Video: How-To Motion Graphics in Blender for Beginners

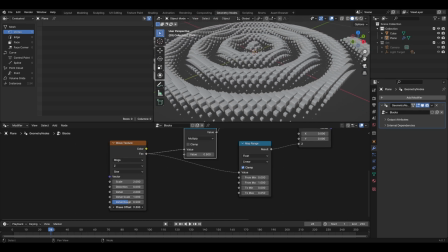255s
0.05 looks kind of good, and we can check to see how it looks using the phase offset, which I think is nice.
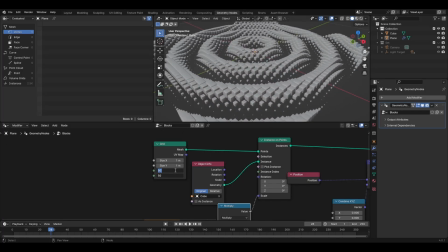261s
And we can adjust the amount if we want to, so we could do, say, 20 to make it a little bit more sparse.
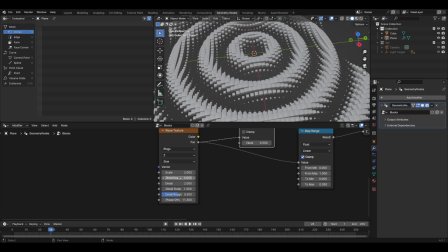266s
I think for the time being I'm going to leave that at 50. Now what I also want to do is I want to add a little bit of distortion to this, just to make it a little bit more chaotic. And I think that looks kind of cool.
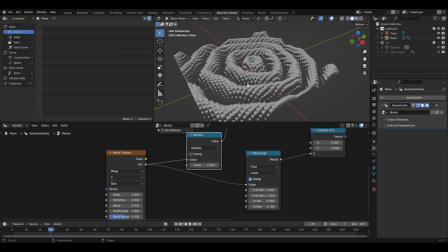274s
Maybe a little bit too much though. I think that looks about right. I'm going to increase that to 0.1 just so that we have a little bit more variance in the distance.
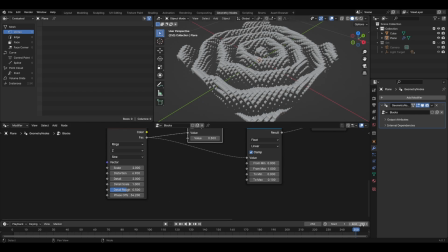282s
So what I'm going to do is I'm going to get this animated to see how it looks visually. So I'm going to go to the end of the animation to begin with, and what I'm going to do is I'm going to put a keyframe on the phase offset. So I'm going to set that to 0 and hit I to keyframe that. And now I'm going to come all the way back to 0.
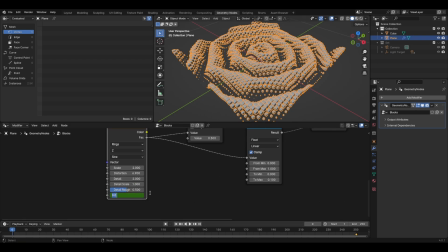296s
And I've found for this particular texture, if we set this to 6.29, and then if we keyframe that, what we should see And I'm just going to quickly change this to 60 frames per second just to speed it up a little bit. And it looks a little bit smoother. This should loop nicely. Right, okay.
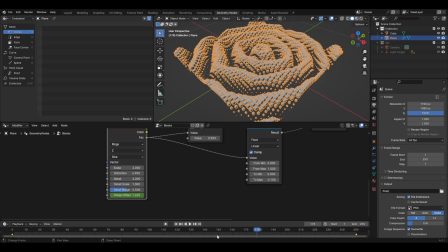312s
So you notice it slowed down and stopped. That is because we need to hover over this timeline with the keyframe selected, being yellow, press T, and then just set this to linear. And there we can see this is seamlessly looping now, which I think is really nice.
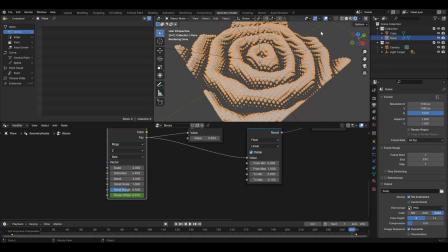326s
Now, one of the problems that we're facing currently is that this is what it looks like when it's rendered. It's very plain, it's very boring. So let's jump across into the shading tab to get some colors on this.
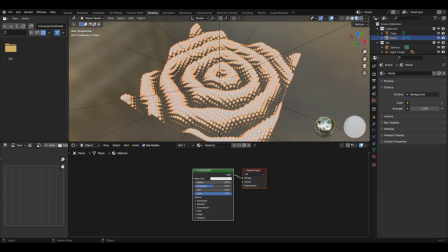337s
So let's take the material that comes as default.
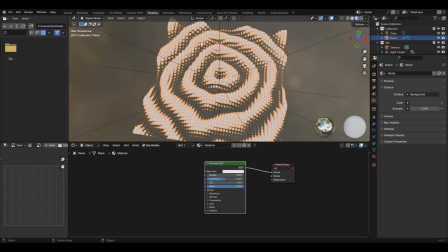339s
Now the problem that you're gonna face is you can only really apply one color to this object using the standard shader setup.
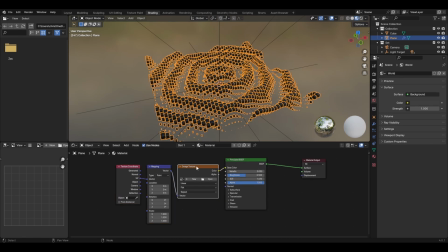346s
So for example, do Control T and let's add in a texture.
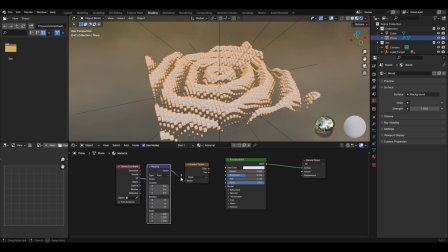351s
We'll do, say, gradient texture, plug into there, and we'll change it to spherical.
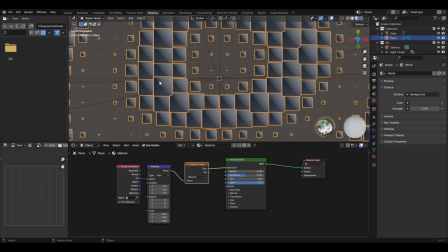358s
So we can see that this is actually applying to the UVs of each individual cube rather than the animation as a whole.
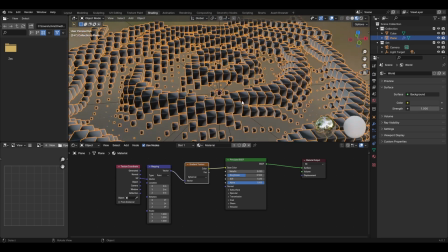366s
And if that's what you want, then great, you know, your work here is done.
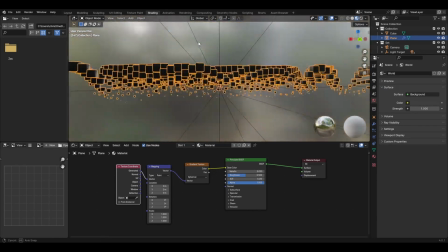370s
But if you want something a little bit more conformed over the whole object, then we're going to need to do some extra stuff.
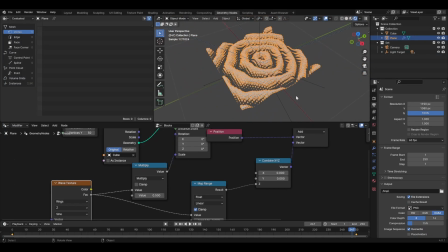376s
So I'm going to get rid of those, and if we come back across to geometry nodes, we need to add a couple more nodes.
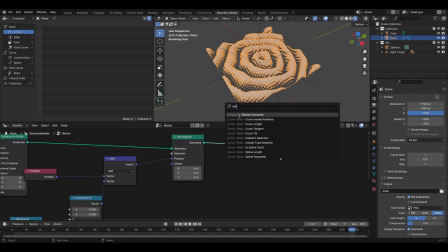382s
So if we search for realize, we get to realize instances and stick that in there.
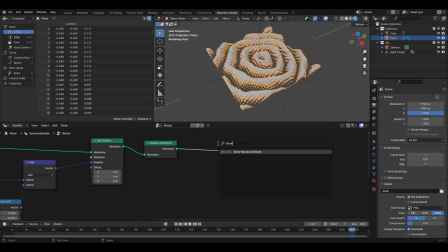386s
Then if you search for store named attribute and plug that into there, we can just call this col for color, and then we can assign a value to this attribute. And so we can say if we take the wave texture and we just plug in from this multiply node here all the way across to value,
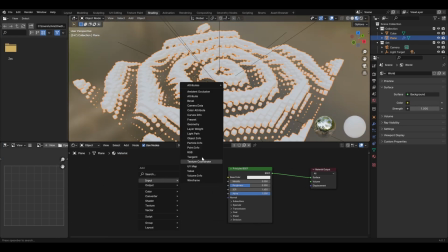405s
and then we come back to the shading tab, and what we can do is we can shift A, go to input and then attribute, and now we can plug this into a color ramp,
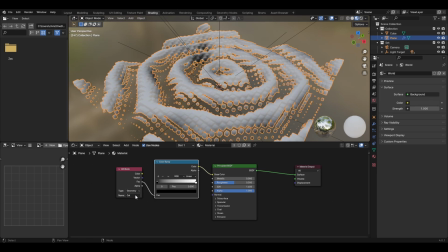414s
plug that into the base color, type in col just there because that's the attribute name that we gave it in the geometry nodes.
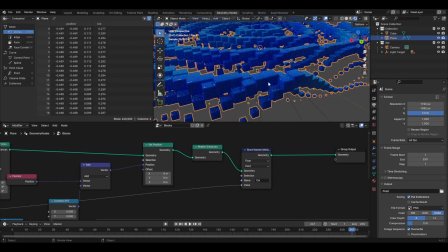421s
And now we can see that the color of the blocks is changing depending on the scale of it or its position.
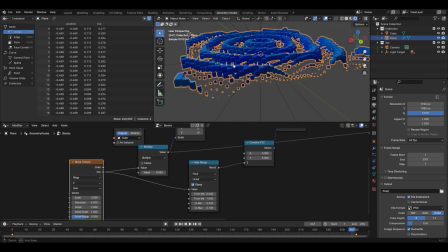427s
Well, ultimately it's tied to the value of the wave texture, but the wave texture is influencing all of those particular values as well. It's really light up here and it's really dark down here at the bottom. So now we've got a really nice looping effect.
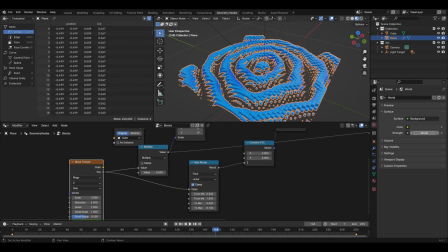439s
So for the finishing touches, we're going to turn the strength of the world down to zero because we don't want any light from outside.
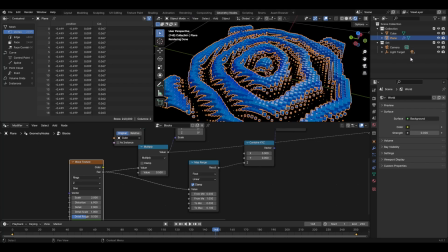446s
I like the contrast in black background with the blue. I've got a couple of area lights just to illuminate the scene a little bit and give us some nice reflections.
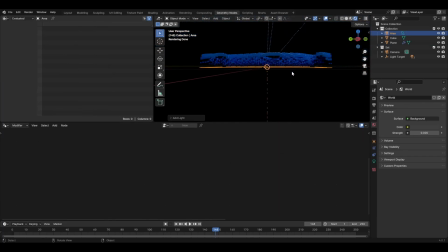454s
But what I also want to do is I want to add in an area light straight beneath it. Just going to rotate it X 180.
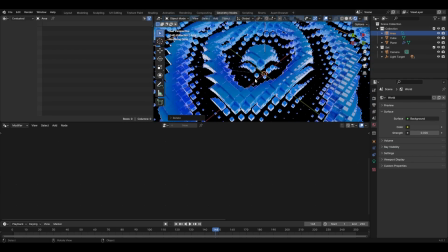461s
And that gives us all this illumination. Now it's just a case of now positioning your camera to capture what you need.
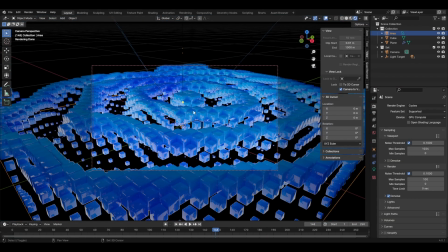466s
So we could perhaps do this, and then we can perhaps say add an empty, and we'll just add a cube, and let's just make it a little bit smaller so we can actually see it. And now we can click on the camera, and if we come down to this camera tab here, click on depth of field,
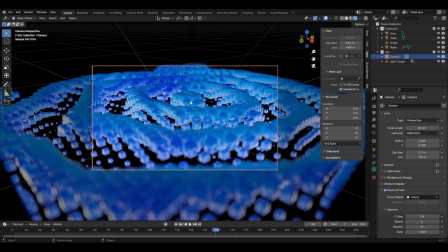481s
we can actually target this empty, and so we can see that this is all in focus, and the further out we get, the more fuzzy it gets, which is a really nice effect.
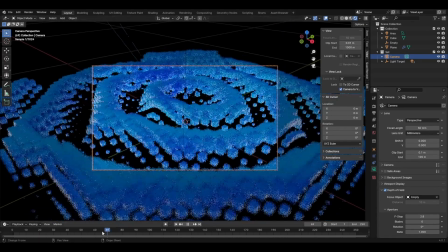490s
You can just position the camera so it's catching all of the edges, and so when we play the animation, getting everything in the frame just there.
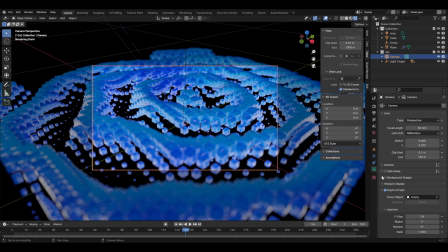496s
What we can do is, if we come across to the camera settings again and we come to viewport display, we see this setting which is called passepartout.